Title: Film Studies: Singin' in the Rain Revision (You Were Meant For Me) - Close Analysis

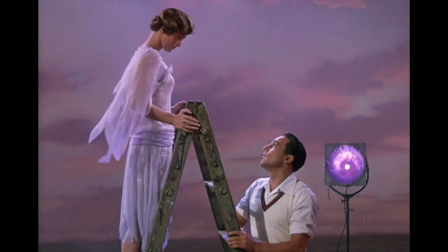[8:15] You were meant for me,
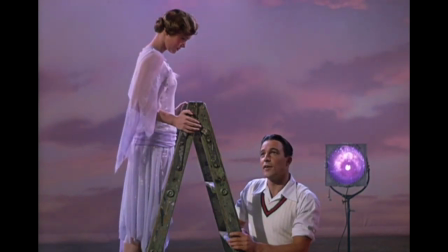[8:20] and I was meant for you.
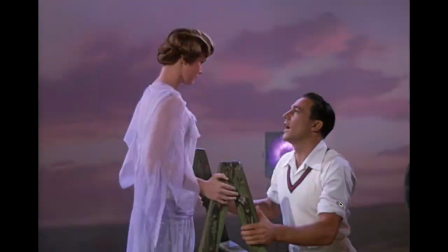[8:27] Nature patterned you.
Okay, so let's just pause there. So we now are in the, very much the world of a musical. This is, we would consider this diegetic sound. Even the orchestra, even though there is no orchestra there, we would call it diegetic sound because
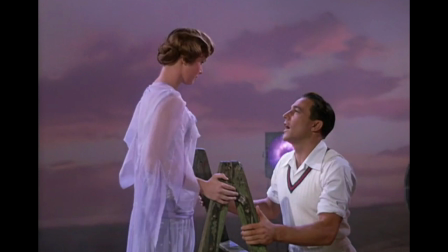[8:46]
we're accepting the reality that people are suddenly singing to one another, and they can obviously sort of hear a backing track. So Gene Kelly is not exactly the greatest singer.
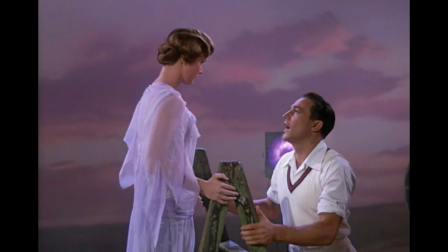[9:02]
That's not really what he was well known for, as being a particularly powerful singer. But he really does sell this romance, this love that he has for Kathy in his performance style.
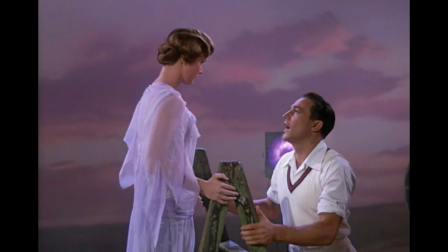[9:16]
So we've got him pretty much never breaking gaze here. He is constantly kind of looking into Debbie Reynolds' face, moving towards her slowly, and then you've got this very sort of romantic
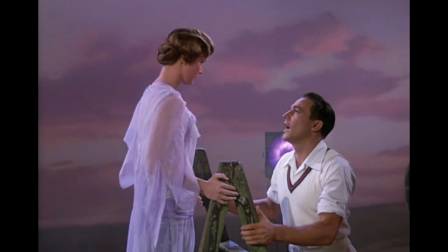[9:30]
song being sung, literally to her as he approaches her, and we've got this sort of really delicate and beautiful
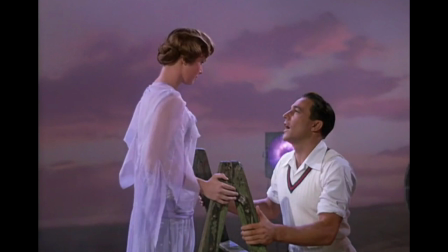[9:43]
full orchestra behind him as well, so really creating this very romantic atmosphere.
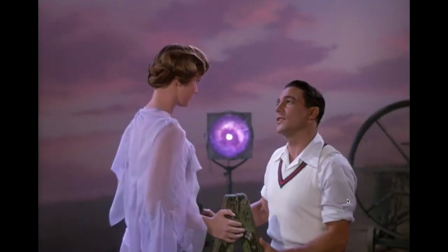[9:51]
When she was done,
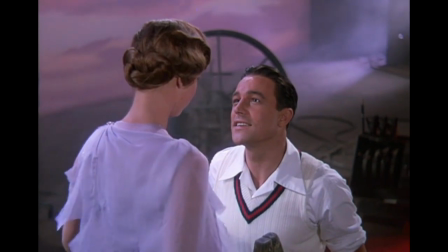[9:55]
you were all the Camera as well, like you can talk about cinematography and how smooth this movement is.
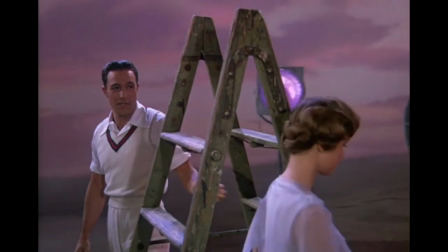[10:05]
very sort of typical for MGM musicals to have the camera traversing,
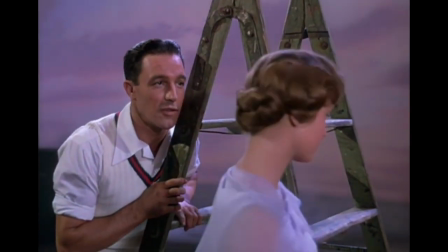[10:12]
moving around to follow the action, and very few cuts as well.
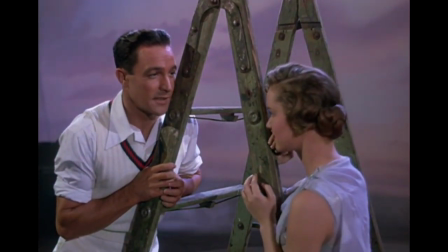[10:19]
We have these long takes, which are typical of MGM musicals.
The angels must have sent you,
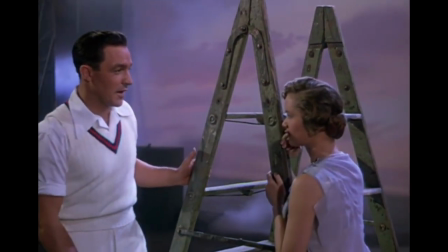[10:29] and they meant you just for me.
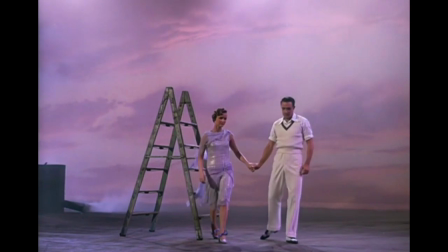[10:41]
Okay, so we're about to go into the dance routine for this sequence. So I mentioned that Gene Kelly wasn't exactly known for his singing. What he really was known for was his dancing. He is an exceptionally gifted dancer and a gifted choreographer as well.
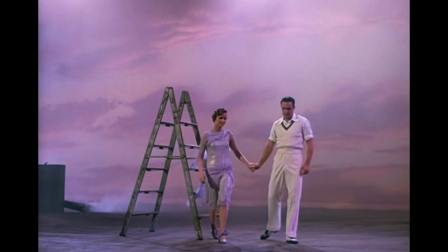[11:00]
So he was co-director of this film and he choreographed the film as well. So everything that we're sort of seeing in terms of his movement and what Debbie Reynolds is doing as well has been choreographed by him,
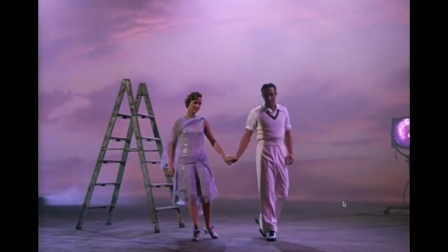[11:14]
and it really does scream romance.
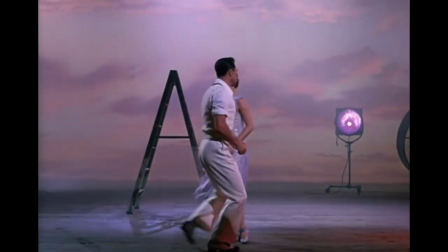[11:19]
Sort of slow, either mirrored or complementary movement that happens.
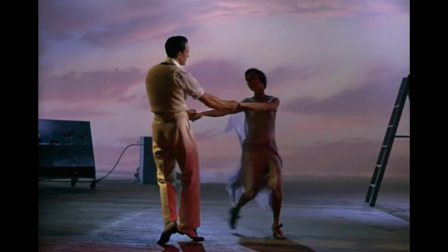[11:27]
So it's this real kind of partnership that's developing.
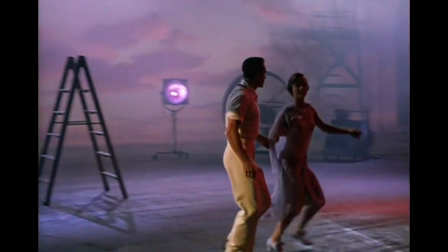[11:32]
I really like these little intimate moments, very sort of like quiet, close.
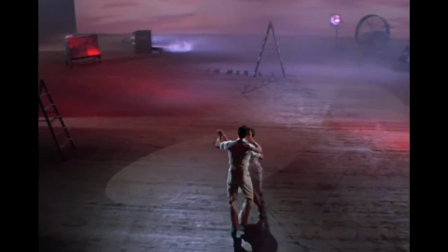[11:44]
And then we kind of get these sort of slightly grander moments where we've got
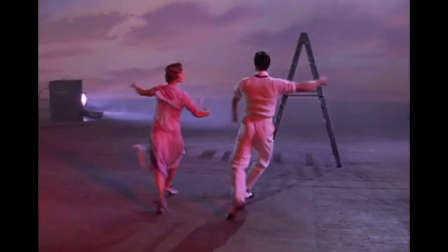[11:49]
the sort of crane shot moving in, flowing with them, creating this real kind of
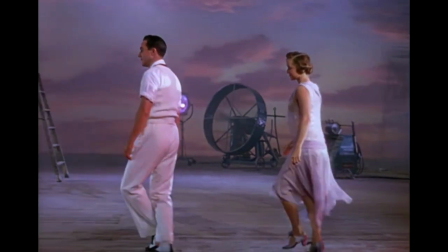[11:58]
smooth, fluid movement. Everything looks, perfect.
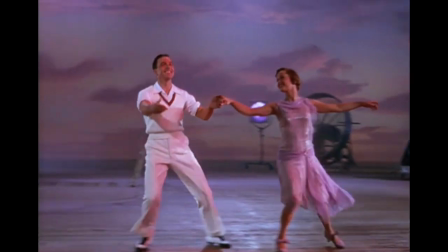[12:04]
This is kind of a utopian world that we're in here.
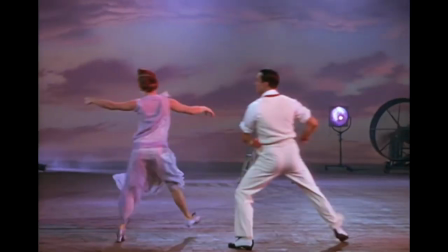[12:08]
Smiling faces, body language, sort of lifted, chests up to the sky, light on their feet.
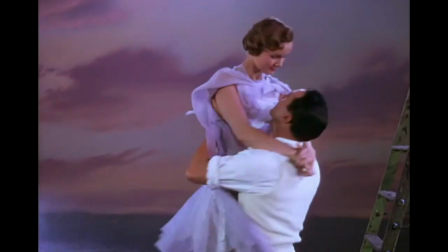[12:20]
And the song's called You Were Made For Me, or You Were Meant For Me, sorry.